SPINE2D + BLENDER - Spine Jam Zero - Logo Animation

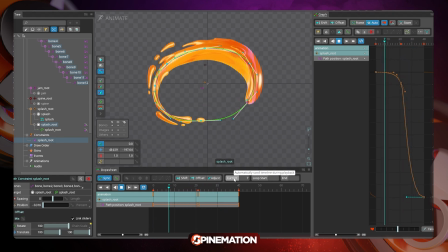It's a loop that is more dynamic, so it has acceleration and deceleration and visually this is much more appealing for me.
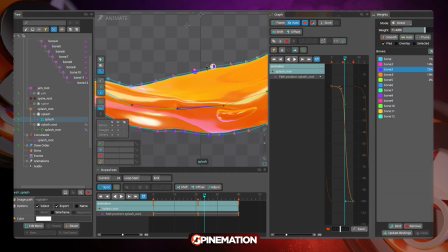Animation mode in Spine is nice because you can do more than one thing at the same time.
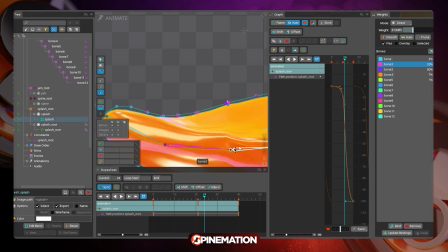Like I am animating, I am taking care of the time, but at the same time I have real-time feedback of how my mesh is deforming,
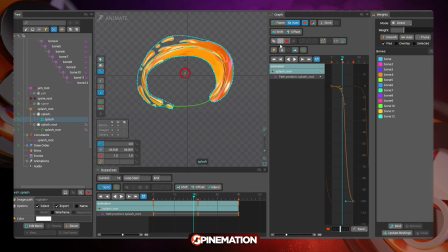so I can do adjustments all the time, so I can be sure the mesh is doing what I want it to do.
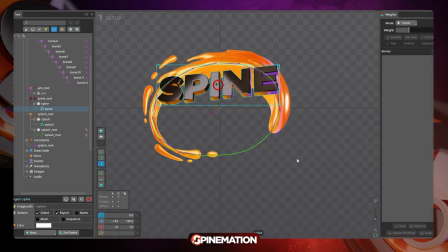Now let me start rigging the words. I wanted to have like a very subtle 3d effect but not too much.
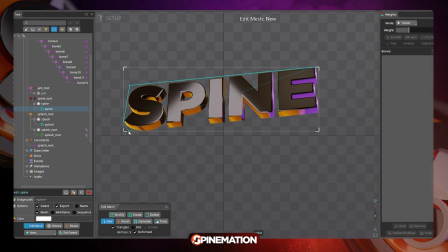In this case I didn't use the trace feature because I wanted to be blocky.
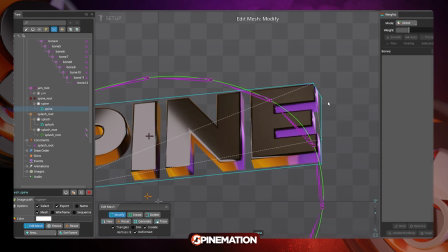So I want to control exactly the perspective and the aspect that I need.
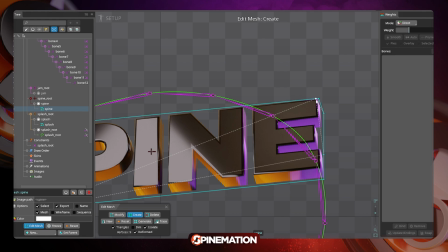So I opt for creating the vertex myself so I can
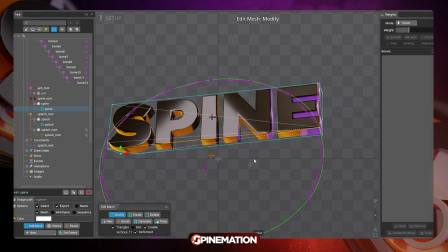control better the silhouette and the points that I want for the mesh to deform.
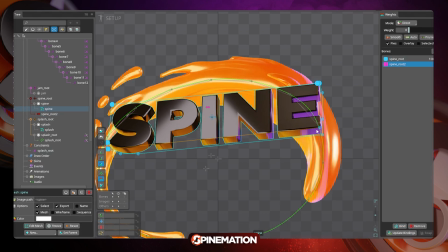To control the 3D effect, I created that classic setup with two bonds and the transform constraints with negative values, so it creates like a parallax effect. So it's simple like that.
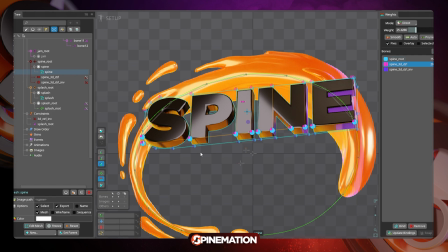And I tried many different meshing setups because I started very simple
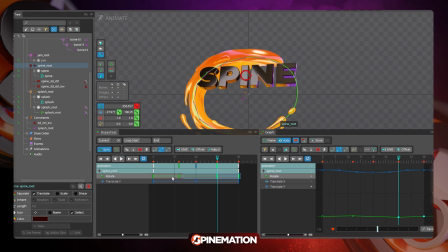with very few vertexes creating like a box but then I realized that I need more
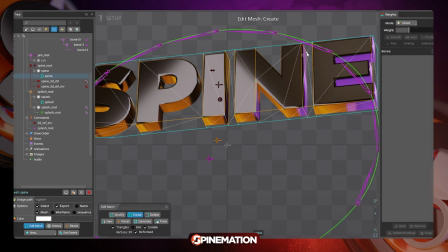control over the edges of the word so I came back and then I created
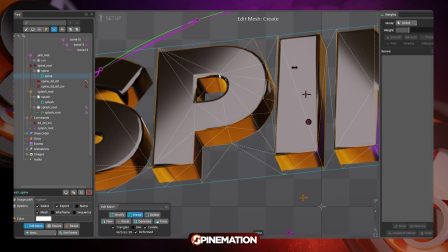more detail setup with the mesh that like creates a contour more
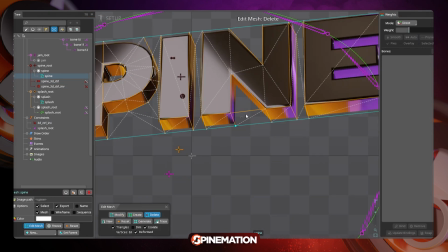precise so I can control the parallax between the front and the back of the word
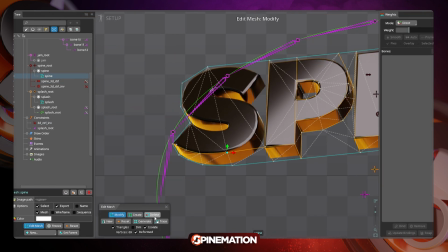with more precision and then the animation was very simple just an
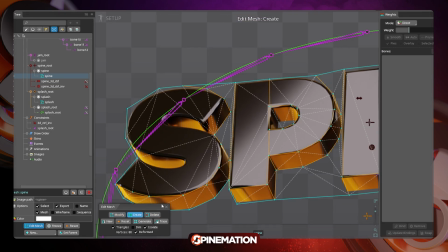up and down movement with some rotation to break this up and down movement
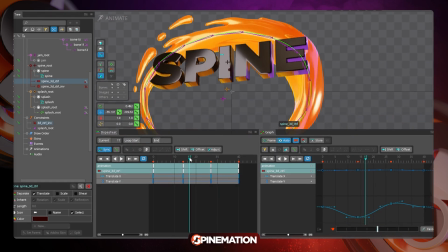and create more drag so it was not a complicated animation because i
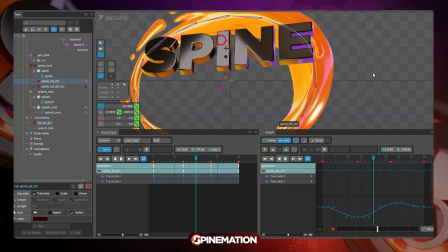don't want it to get too much attention and be readable on the screen for the
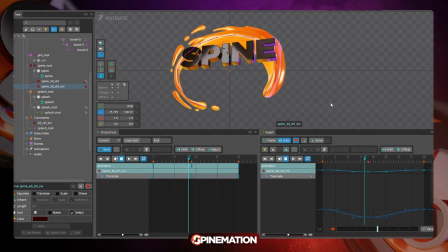GM world i use pretty much the same setup for the mesh and
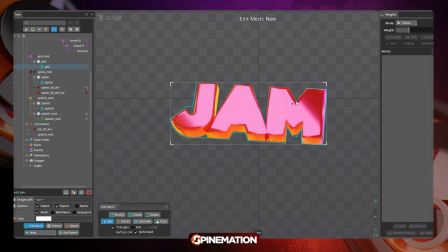also for the bones to create the parallax effect and control the back
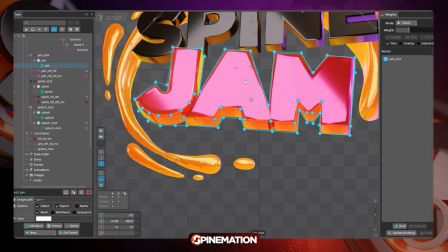and the front of the world the big difference here was on the animation of the world. I chose to do more like a stop-motion effect so the curves are not that smooth.
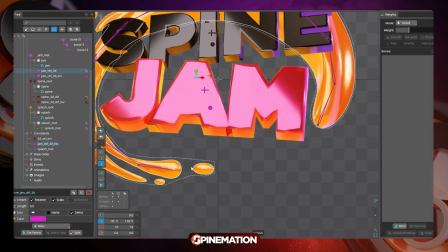I changed the curve to steppet mode after creating the movement that I wanted.
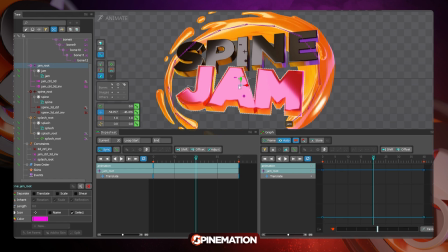I could make sure that the movement was okay, the up and down and the dragging effect with the rotations. Then I changed all the keys to steppet and then it feels more like stop-motion. And the nice thing here is the contrast between the different movements on the spine world,
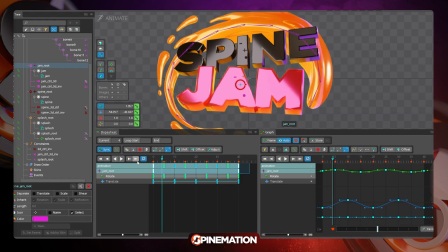the jam world, and the circular animation of the jam.
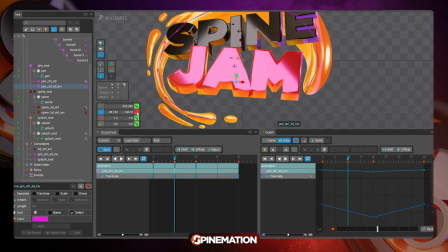After I have everything done with the correct timing, and I was happy with the jam animation,
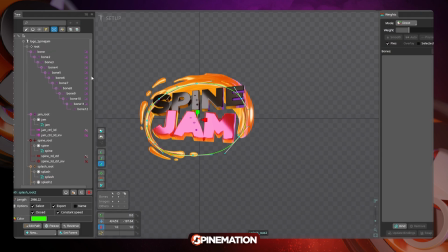I duplicated all the setup, I duplicated the bones and the constraints and everything, and then I took the mesh,
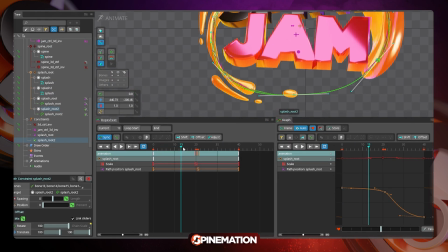then I separated and created two parts. one part for the drops that surrounds it and one part for the main mesh.
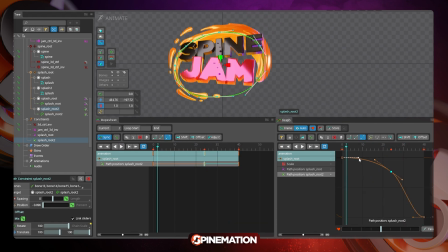By doing that, I had the option to create like an offset between the parts. And then the gem doesn't look like a single object, but it has some time variation that makes the whole animation more appealing.
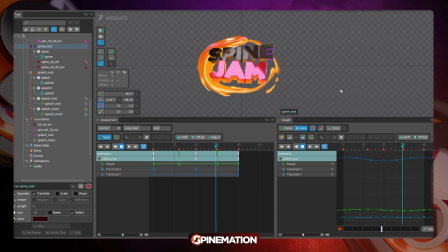And this is the final result. This animation was done for the SpineGem0.
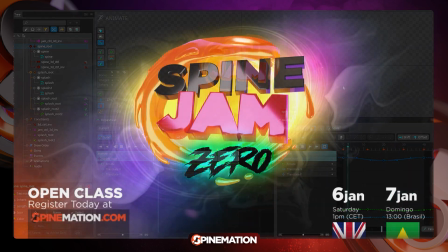That is an open class for my Spine Animation project.
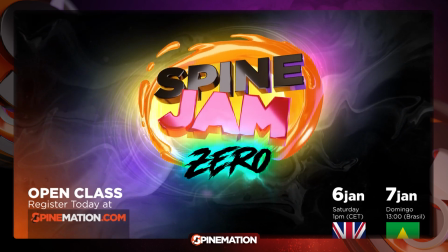That will be released soon if you are watching this in January of 2024.
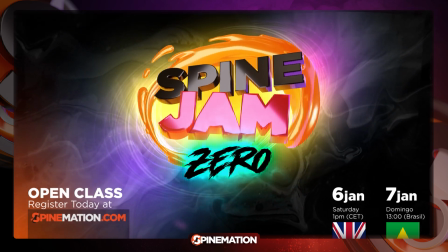I hope you like it. I hope you can join me on the courses.
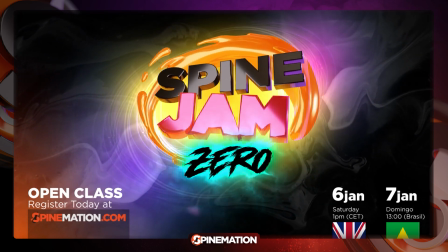And of course join me by subscribing to the newsletter so you can have access to all the information early.
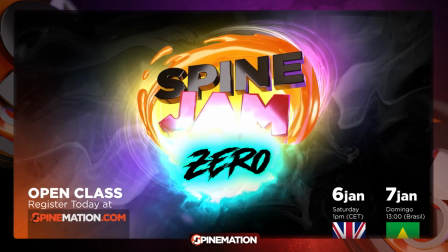And you can have access to special plans. So this is it for today.
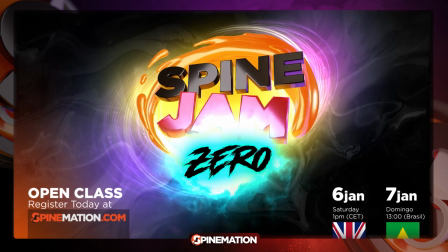Thank you for watching and I see you soon.